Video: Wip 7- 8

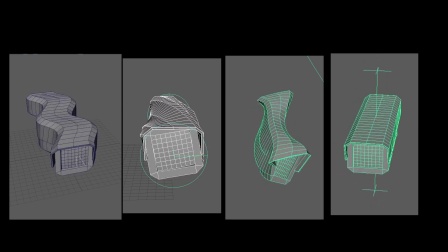249s
I think it's interesting to see the monitor animations in my scene, because monitor, it's not a live object. And also, these distort animations brings a sense of uncanny.
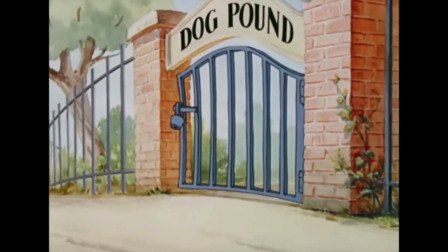266s
While I'm designing the animations, it inspired me a cartoon, Tom and Jerry.
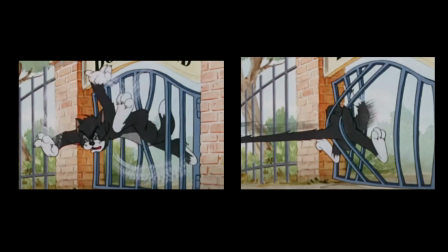273s
I really love the scenes that Tom has been stretched into a line. This kind of humor art style will be interesting for my monitor animations. Consequently, I redesigned my monitor animations by using the style of Tom and Jerry cartoons,
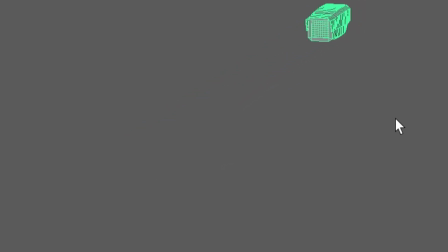294s
stretching the monitor and squeezing into a small part.
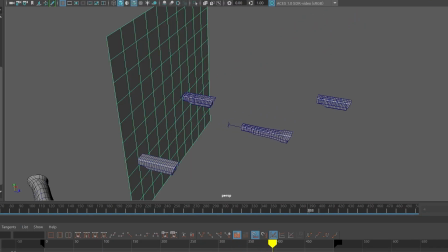299s
In order to improve the animations, I'll add a ball behind the monitor and design a jumping monitor. The jumping animations will bring the monitor alive, and I hope it can bring the sense of uncanny into my scenes.
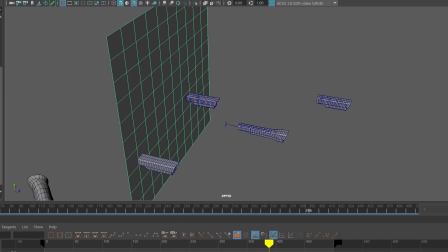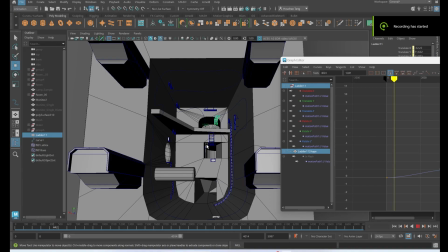330s
I also make an animation for my ladders. As the ladder looks like a railway, I want to make a ladders moving around the wall. I designed the navigations for the ladders and also make a ladder curved.
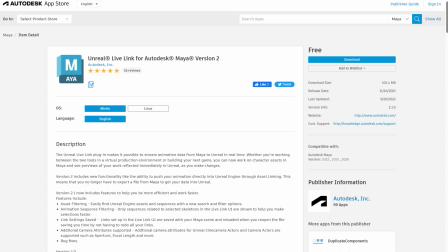347s
There is a big issue that I need to figure out before continuing on the animation, as I'm using Maya
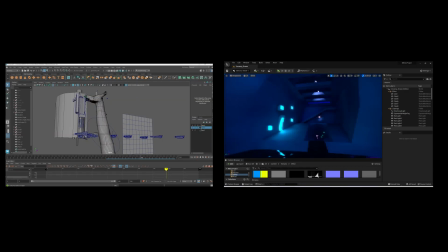354s
2023 of LiveLink and Unreal Engine 5 with 5.1 versions. It doesn't support my animation. I have tried to export my file with FBX and ChatG.
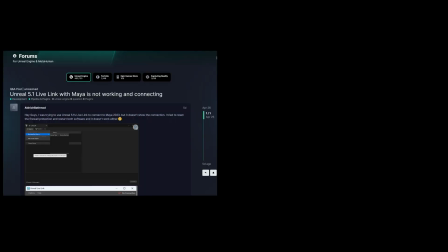369s
It doesn't work either. I have looked for the help on Unreal Community and Microsoft Teams.
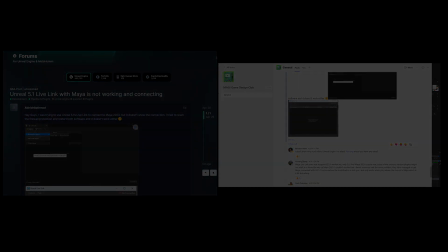376s
According to the Power in Game Club, the version of my Unreal doesn't support Maya LiveLink.
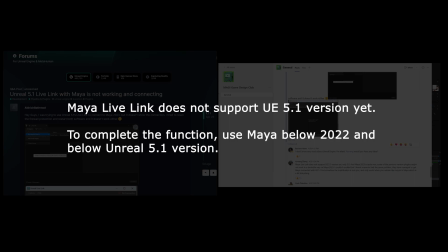383s
Thus, I either redesign the scene in different Unreal version or looking for the other way to figure out the animations.
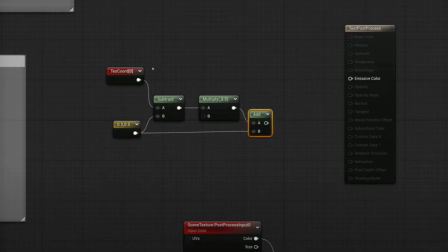395s
Before continuing on the animations, I'm looking for the texture shader graph.
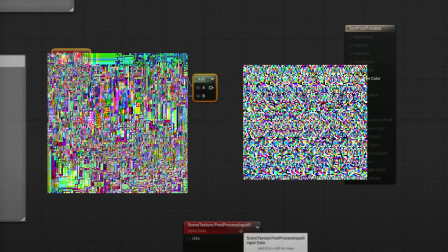400s
I want to use glitching effect to design the scenes, as I want to experience whether the effect can improve the feeling of uncanny and contradiction.
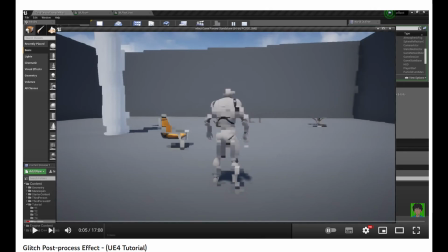411s
I have found a tutorial related to Unreal Glitching Shader, and I tried to play with the shader.
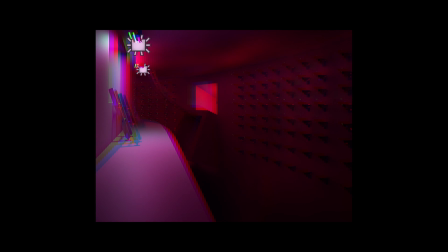418s
It works very well with the red and green channel, and it worked with the pixelations as well.
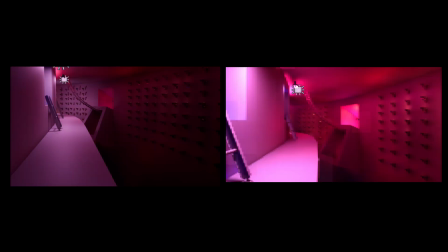424s
In order to feel more paradoxical, I improved the feeling of pixelation of the screen, and the feeling of the scenes currently brings a sense of dreaminess.
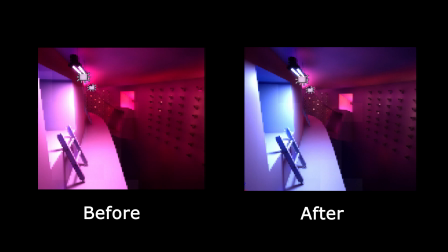438s
In addition, I play with the post-processing in Unreal by changing the temperature of the scenes.
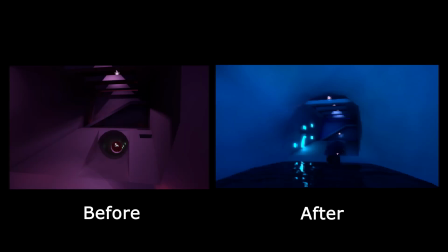445s
Instead of purple, I highlight with cold color tones, as blue tone in this case is more creepy.
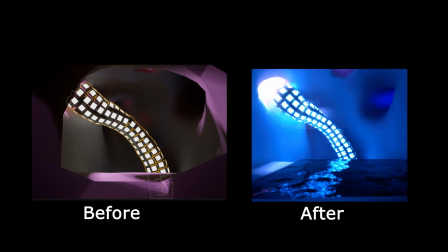453s
But the idea of the project is to accentuate the contradiction between dream feeling and uncanny feeling.
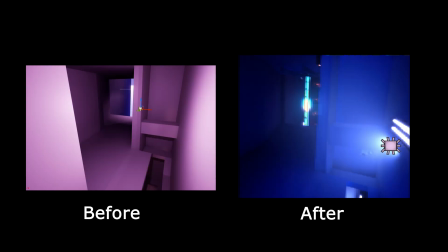460s
I need to do more testing on the post-processing in the future.
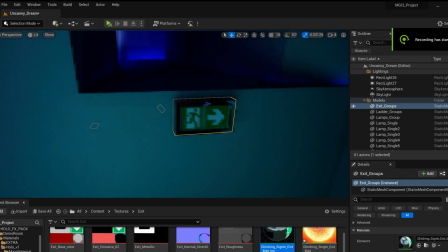467s
I keep playing with the shader graph of glitching instead of playing the effect on the camera.
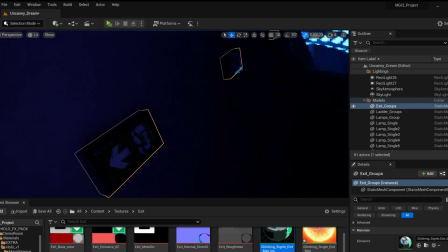474s
I try to present on the object. I start to present on existing sign.
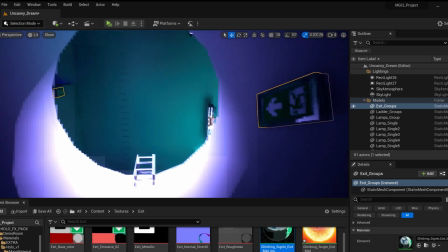479s
By controlling the object's world positions, it displays a weird wiggle.